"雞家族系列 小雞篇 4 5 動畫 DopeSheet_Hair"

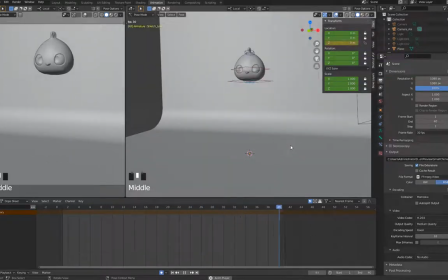(0:00)
好 第一階段我們動畫基本大動作做完後 我們可以開始加入小的物件的一些關鍵格
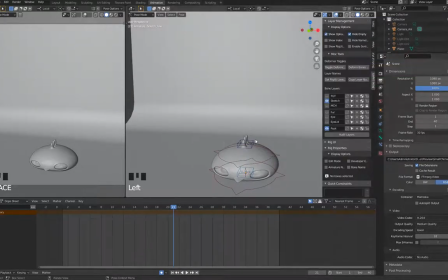(0:09)
我們現在把我們的毛髮的key也把它打開不然我們就可以先暫時把我們的一些stress 縫關起來這樣比較方便我們去選取
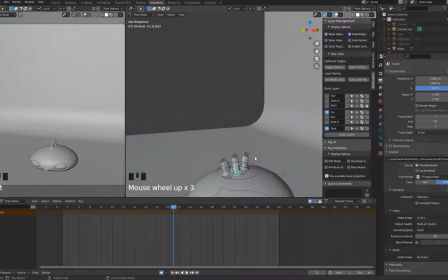(0:24)
好 這裡像針對這一個我沒有要針對整個的目前先不針對整個整組的動畫去設置所以我直接按H先嗨起來甚至他毛髮的拉扯我也先不做
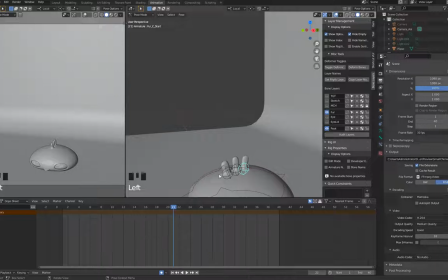(0:40)
我先做毛髮的旋轉就好我們先在關鍵格的地方
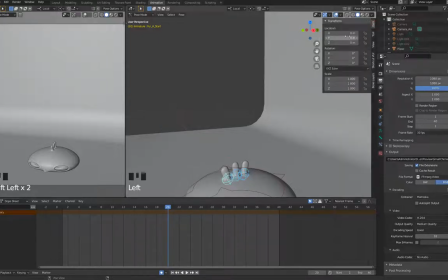(0:46)
在Key按I我們剛才都是在這邊設Key嘛直接設Key我這裡直接我們這裡這個我們只要做Rotation我們這裡按I設Key我只要設定Rotation
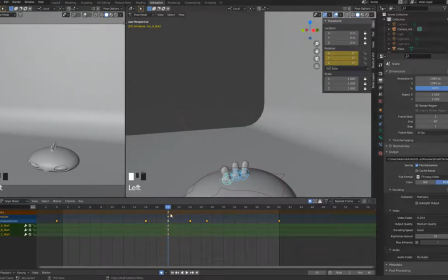(1:00)
Key我們這裡我們要先把頭尾定起來
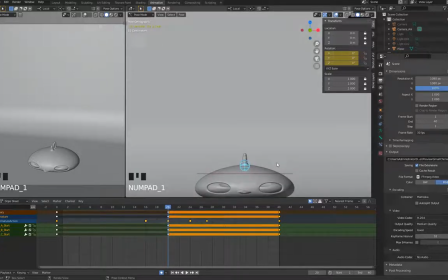(1:09)
好我們再來毛髮我們開始從我們的關鍵格來看我希望我一開始的毛髮的樣子
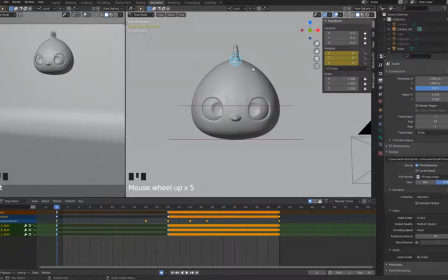(1:18)
我希望他不要一開始就帶在硬硬的所以我加點rotation
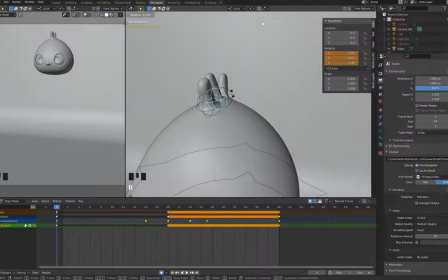(1:23)
我這裡把它改成local模式rotation我們這裡我們也可以這樣比較方便我們調整旋轉調成我們要的角度
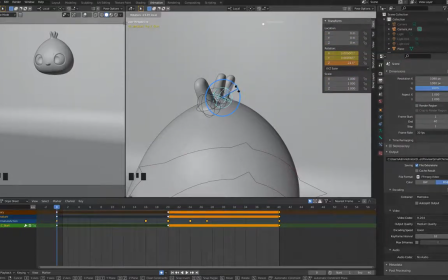(1:43)
做一些造型的變化
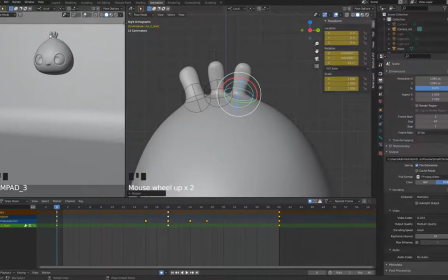(1:48)
這裡做一些對我們從我們的剪影來看我們希望我們的樣樣子長什麼樣子因為其實動畫我們在判讀的時候其實剪影會長會是我們很常注意到的部分所以我會從剪影下手
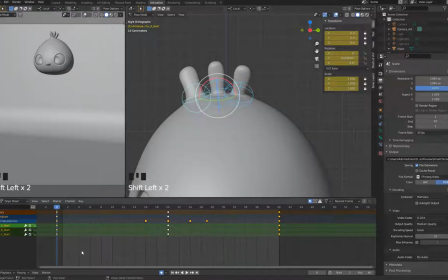(2:04)
好我們第一個動畫做好後我們可以直接把我們的key複製到最後一格畢竟我們在做loop的動畫我們落下
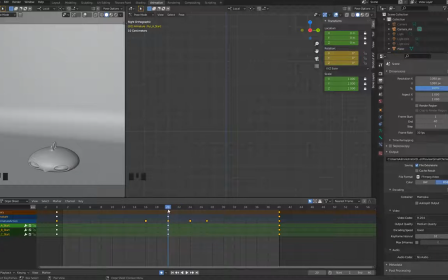(2:16)
落下中間這裡在落下之前這裡的key我先複製一個去第一道前面這裡這一格的key我會把它調整成
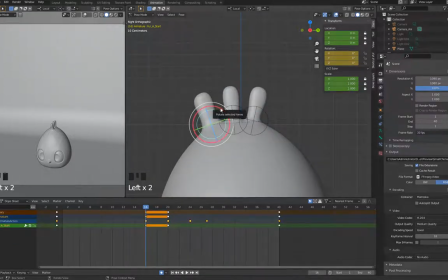(2:31)
旋轉我們把走向都往上因為畢竟他是落下落下他有隨著地心引力所以他的動態其實會像會像風一樣吹頭髮都往上吹就這把拉子甚至有點往內縮
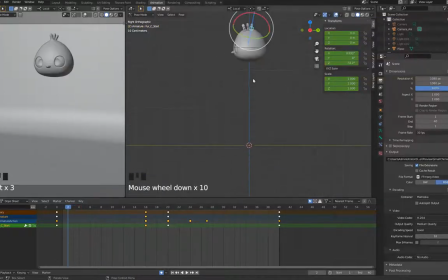(2:51)
這樣他就這樣落下的時候我們從側邊看因為縮縮起來因為順著風縮起來挤压这里挤压弹起来就在撑开了我们在碰到地板的时候我们也许他因为惯性
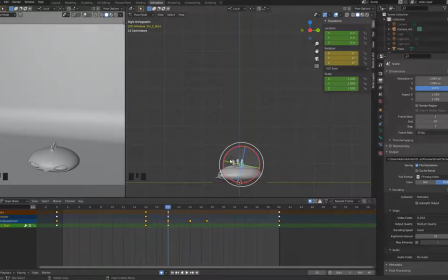(3:11)
到这里惯性下来我们头发又继续往下塌
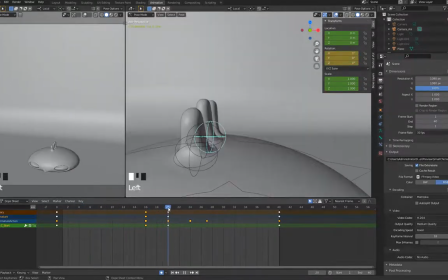(3:18)
就塌下来这里塌下来的话我角度就不要跟之前一样刚好是往另外一个方向增加他一些的变化的感觉
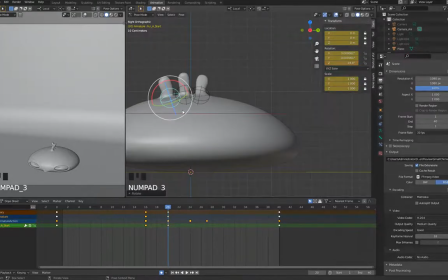(3:31)
然后转轉側邊 然後因為往下塌嘛 所以我們先轉
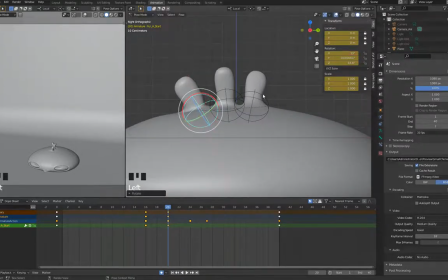(3:36)
往前後再塌一點
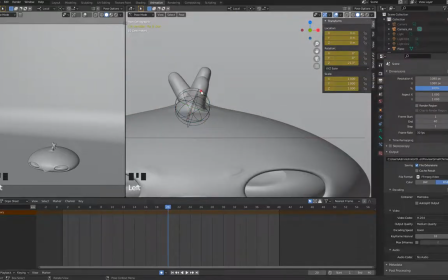(3:44)
正面觀察我們盡量不要讓我們兩邊前後都完全對變成對稱的樣子
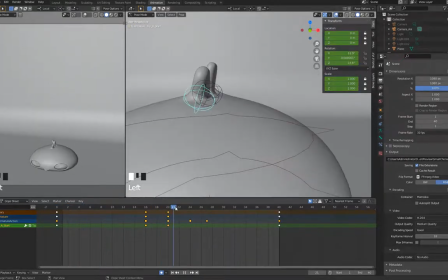(3:55)
看一下右邊右倒
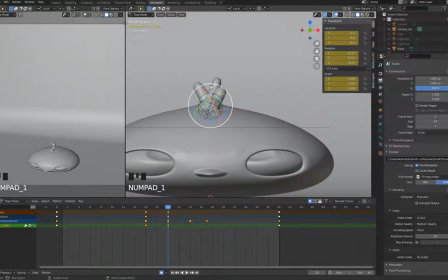(4:02)
往左倒